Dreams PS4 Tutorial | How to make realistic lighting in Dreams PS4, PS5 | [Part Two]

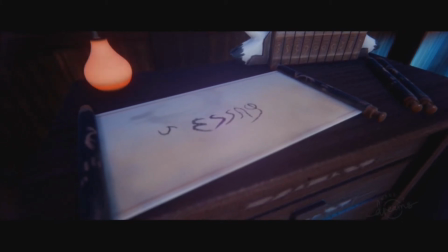8:11 A lot of video games doing this.
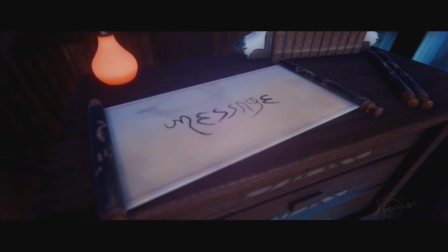8:13 A lot of video games using lighting very cleverly to have a certain focus point. So if you want to show something in your creation,
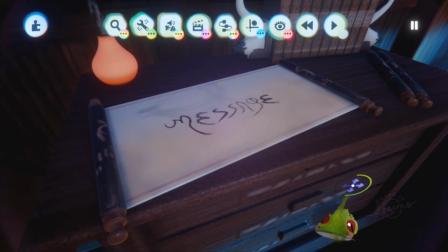8:24 you want to make sure that the lightning is going in a certain direction to lit up something.
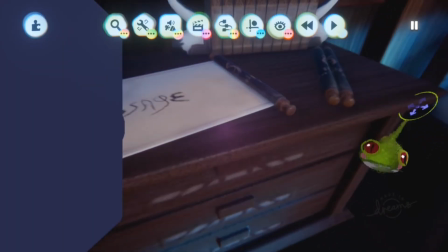8:32 And it doesn't always have to be make sense.
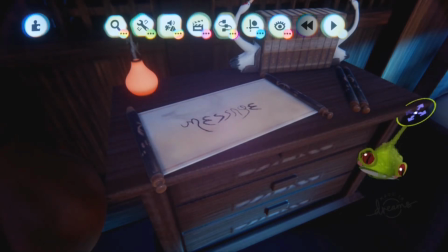8:35 Like a lot of people always like um want to do something in dreams that makes sense, right?
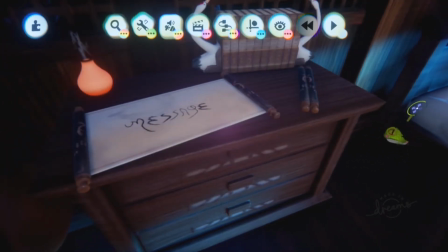8:43 Because they want to make it as realistic as possible. But the thing is, with doing that,
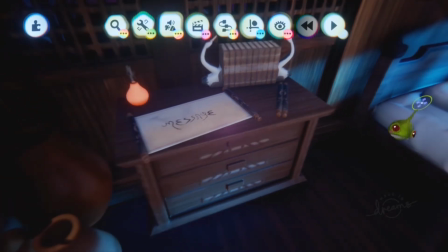8:49 it doesn't make sense in a video game because like you still want to make a player make choices that or the developer has chosen, or you want to play as to figuring out things themselves,
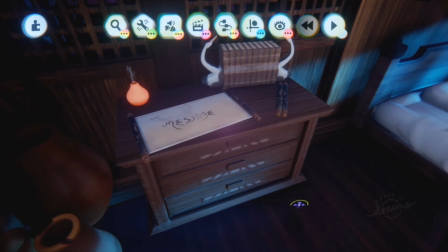9:02 but giving still sneak hints here and there in the level design with certain lightning, so you're getting triggered to go there. But the lightning is always a very big role in how to get a certain focus point or to direct an player.
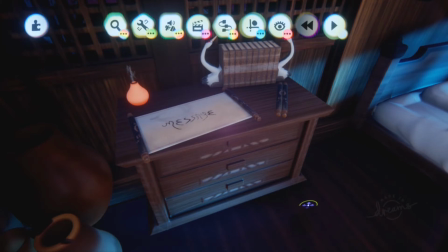9:23 Now, in this, it's not a game. This is a teaser trailer, basically, for 1 minute. And in this teaser trailer, I'm trying to tell something. I'm not going to say what. That is all for you to yeah to guess and everything.
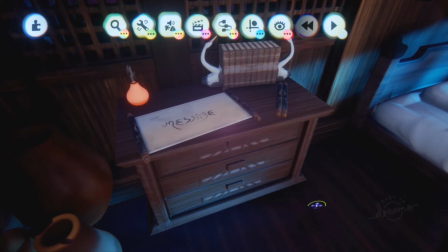9:41 But like I'm going on the focus point on this scroll saying message.
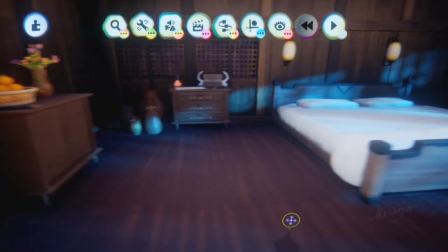9:48 And so what I did is I used the lightning just like that is going on this cabinet.
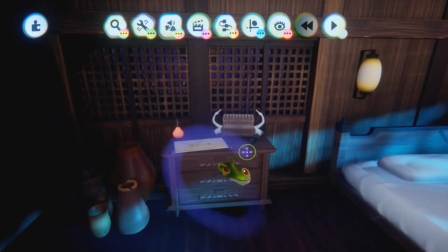9:55 So if you want to use
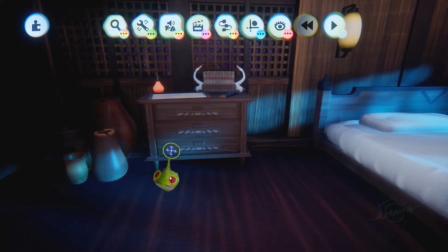10:00 something like this for your creation, you want to direct a player or someone who watching your animation or anything, make sure that your lighting always directs the way you want to have the player is looking at.
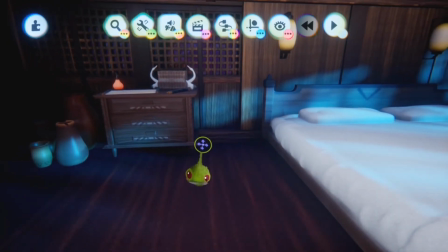10:14 So, and you can play around with it. You don't have to do it obvious.
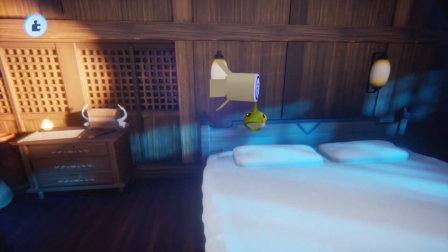10:18 You don't have to place like like a spotlight and like that, like right now.
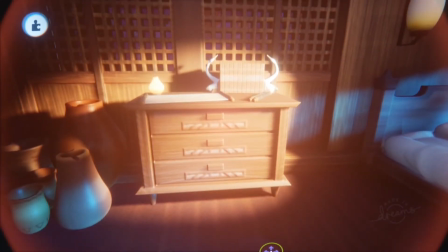10:25 Like if you do like here, there is something going on, right? That's too obvious.
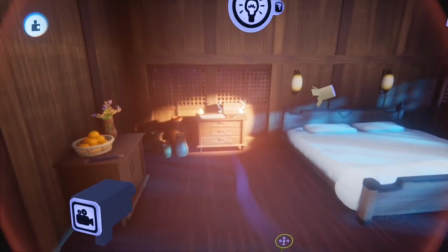10:30 That's very too obvious to do that. It is a thing you can do. Like there's like still video games doing this.
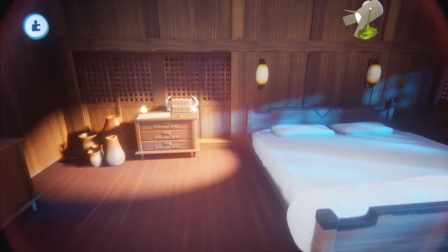10:37 They're doing a little bit more less obvious. They're doing it maybe like this.
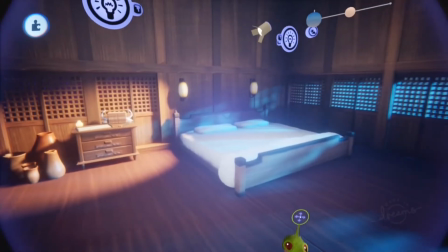10:42 So they're still showing like if you have like a big room, everything is dark except for one point,
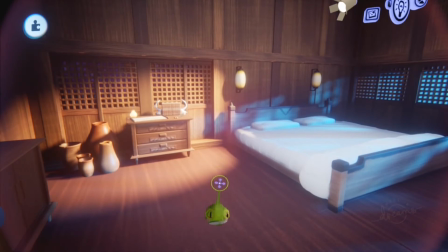10:48 and so the player goes automatically to this area.
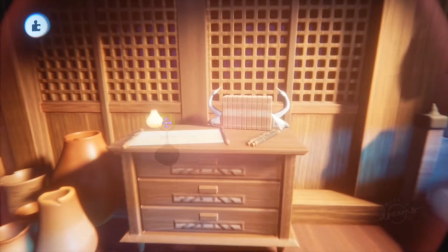10:54 They're like, hey, what is here? And then I'm like, oh, hey, message.
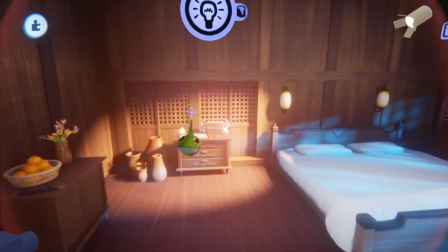10:58 So it really depends on what kind of like creation you're going for.
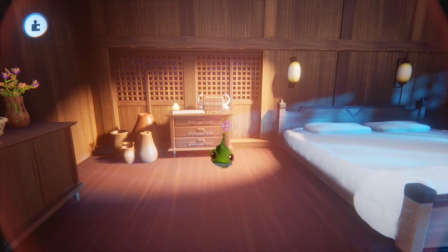11:04 But light, directing a light on a certain object or a certain position in your scene is very important.
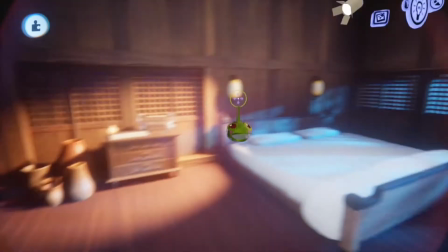11:11 It only matters how you're going to approach this. So this for me was not the reason to do that.
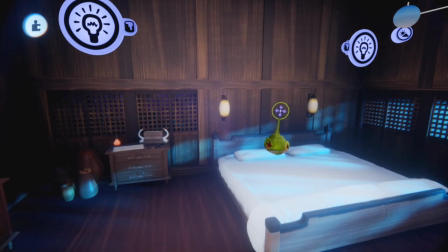11:18 Because I wanted to make a nighttime scene. I could go for again for a morning scene or a day scene.
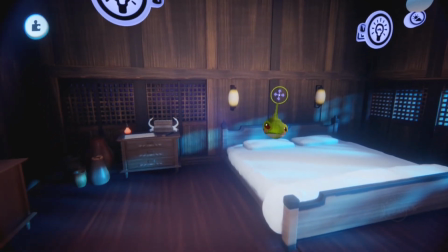11:26 I did that in the first try, but I was like, no, I don't like it.
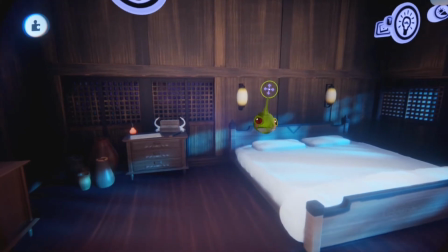11:33 I don't like to have a daytime scene again.
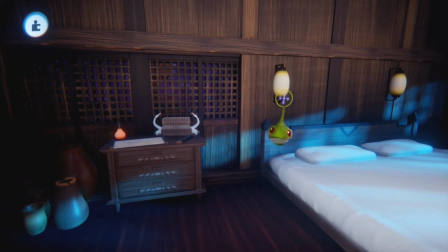11:36 I want to have a nighttime scene because like nighttime is also maybe could be a little bit like a key point for my upcoming game.
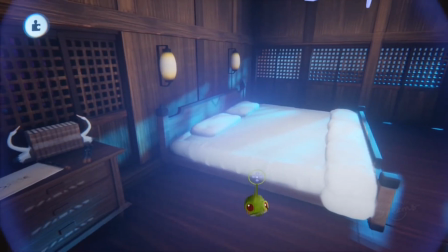11:44 So I used nighttime lightning, and in this case blue.
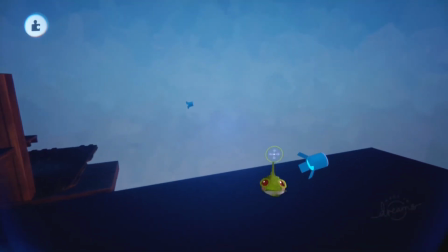11:49 And the lamps here, the spotlights, have that.
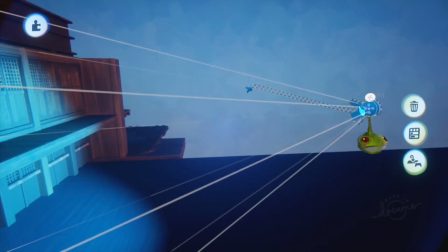11:54 Let me open the settings.
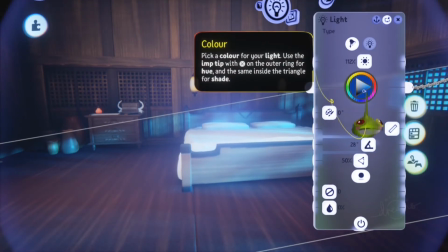11:59 So what I did is I changed here the color instead of like using the default one.
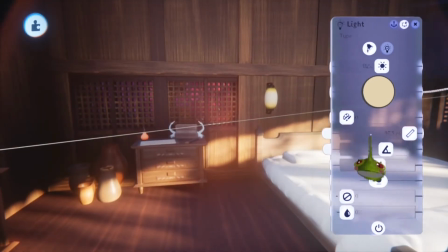12:06 The default one is this. So you get like the default would be daytime basically.
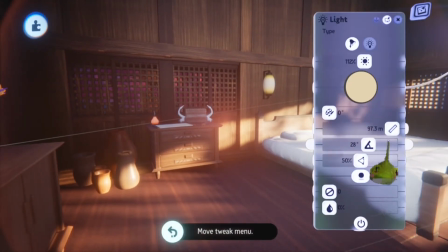12:10 So this is like daytime situation. But if you want to go for nighttime, I use blue.
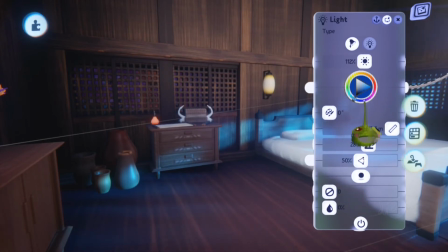12:17 And but you can also use green.